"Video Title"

Another one of the most common ways to move the camera is to shoot handheld. This is exactly what it sounds like.
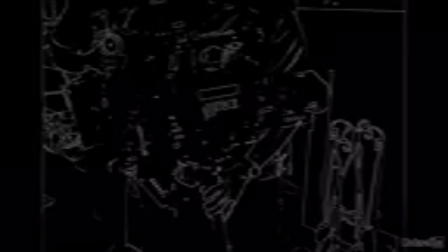0:05 Instead of putting the camera on some stationary apparatus, the camera is held by hand. This creates an organic shakiness that creates a lot of energy in the frame. If the camera lens represents the eyes of the audience, then handheld shots are like cranking up the heartbeat of the audience, making it so they just can't sit still. The most common usage for this is probably fight scenes, both verbal and physical.
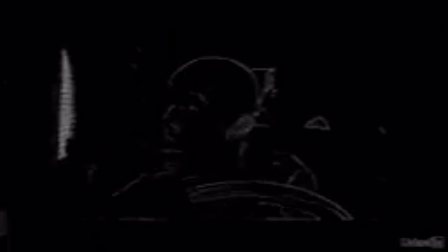0:27 The war boys are on the hunt in this scene from Mad Max Fury Road. Almost every shot in this sequence has a frenetic movement of a handheld camera to keep the energy up, and it really works. In the movie Whiplash, throughout much of the film, even when things were tense because the student couldn't quite keep up with the teacher, the camera was still pretty stable. But later, when the teacher and student were in direct conflict with each other, the camera becomes noticeably handheld.
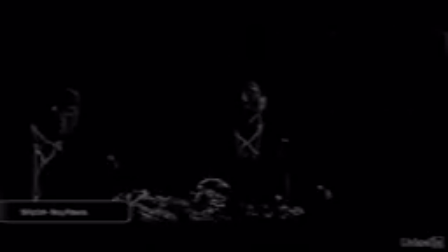0:54 Even some of these reaction shots of the other people in the band seeing this fight are handheld. This maintains a high level of intensity throughout the scene. Now, it doesn't always have to be this intense. Just like in real life, fighting isn't the only thing that causes our hearts to race.
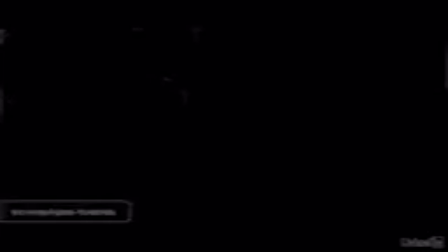1:09 In this climactic scene from Silver Linings Playbook, Pat and Tiffany are finally being open with each other about their feelings. They're not fighting, they're nervous and passionate, and the very subtle camera movement enhances that energy.
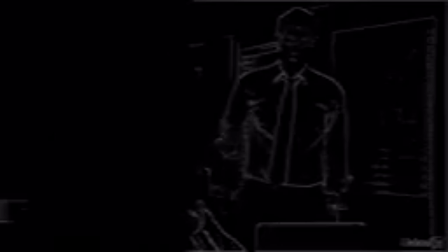1:21 When handheld camera moves are combined with large objects in the extreme foreground that obscures a large part of the frame, it can create a sense of intimacy. And it does this because it makes the audience feel like we're hiding, like we're watching something private that we shouldn't be.
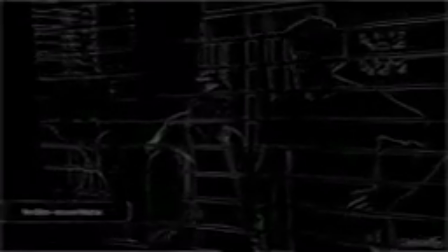1:37 This voyeuristic device was very common in some of the more tender scenes in The Office, especially those between Jim and Pam.
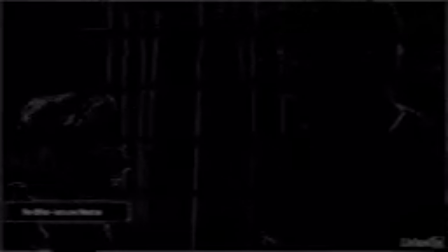1:43 Notice how there always seems to be something in the way for these shots. This is intentional because it allows us as the audience to feel like we're sharing an intimate moment with the characters. Handheld shots also lend themselves to feeling homemade, which can add a feeling of authenticity. We can see this in Saving Private Ryan.
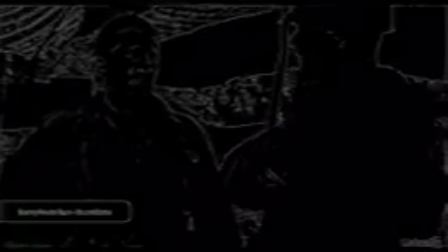2:00 In this shot, there isn't really anything happening in the scene that requires extra energy from the camera.
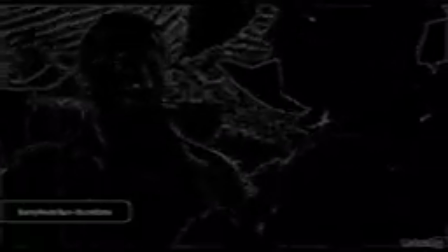2:05 The camera motion mostly just creates the sensation of actually being there. Saving Private Ryan is also helped by the fact that most war footage that we've seen from this era was actually shot on handheld cameras. So this is what we're used to World War II footage looking like. Of course, this is also helpful for movies that are supposed to feel like found footage.
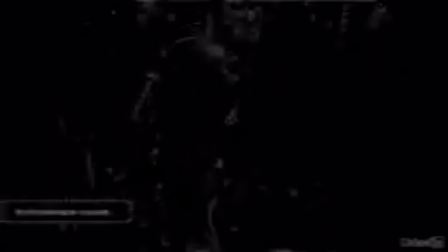2:24 This was brought to popularity in recent times by the Blair Witch Project. In this case, they actually did give the actors cameras and had them film themselves. The benefit of that is it genuinely feels like footage shot by amateurs. The downside, however, is that it genuinely feels like footage shot by amateurs.
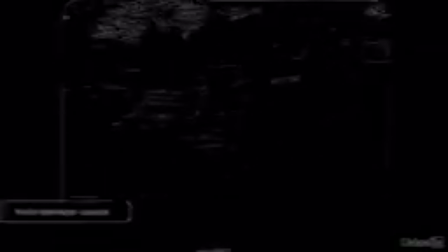2:40 A lot of people got dizzy with those super sloppy camera moves, especially in the theater where everything is bigger and exaggerated. So you should definitely be careful about how intense you are with handheld shots. Again, we'll look more at this in the cinematography course, but if you could use things like a shoulder-mounted rig to help stabilize the camera, maybe use a wider lens, these things, they could add energy to shots without inducing nausea. One other warning about handheld shots. Like the other camera moves in this chapter, please avoid the temptation to do them to your footage in post. The upcoming courses on visual effects, I'll show you how we added just a few frames of camera shake when the explosion went off in the night scene. Again, this was just a few frames and it was very solid movement, but even that's not realistic and ideal because camera moves just can't be faked easily in post-production. There's really no substitute for a true handheld camera shot. It can add so much energy to a shot as well as a great human element when done well.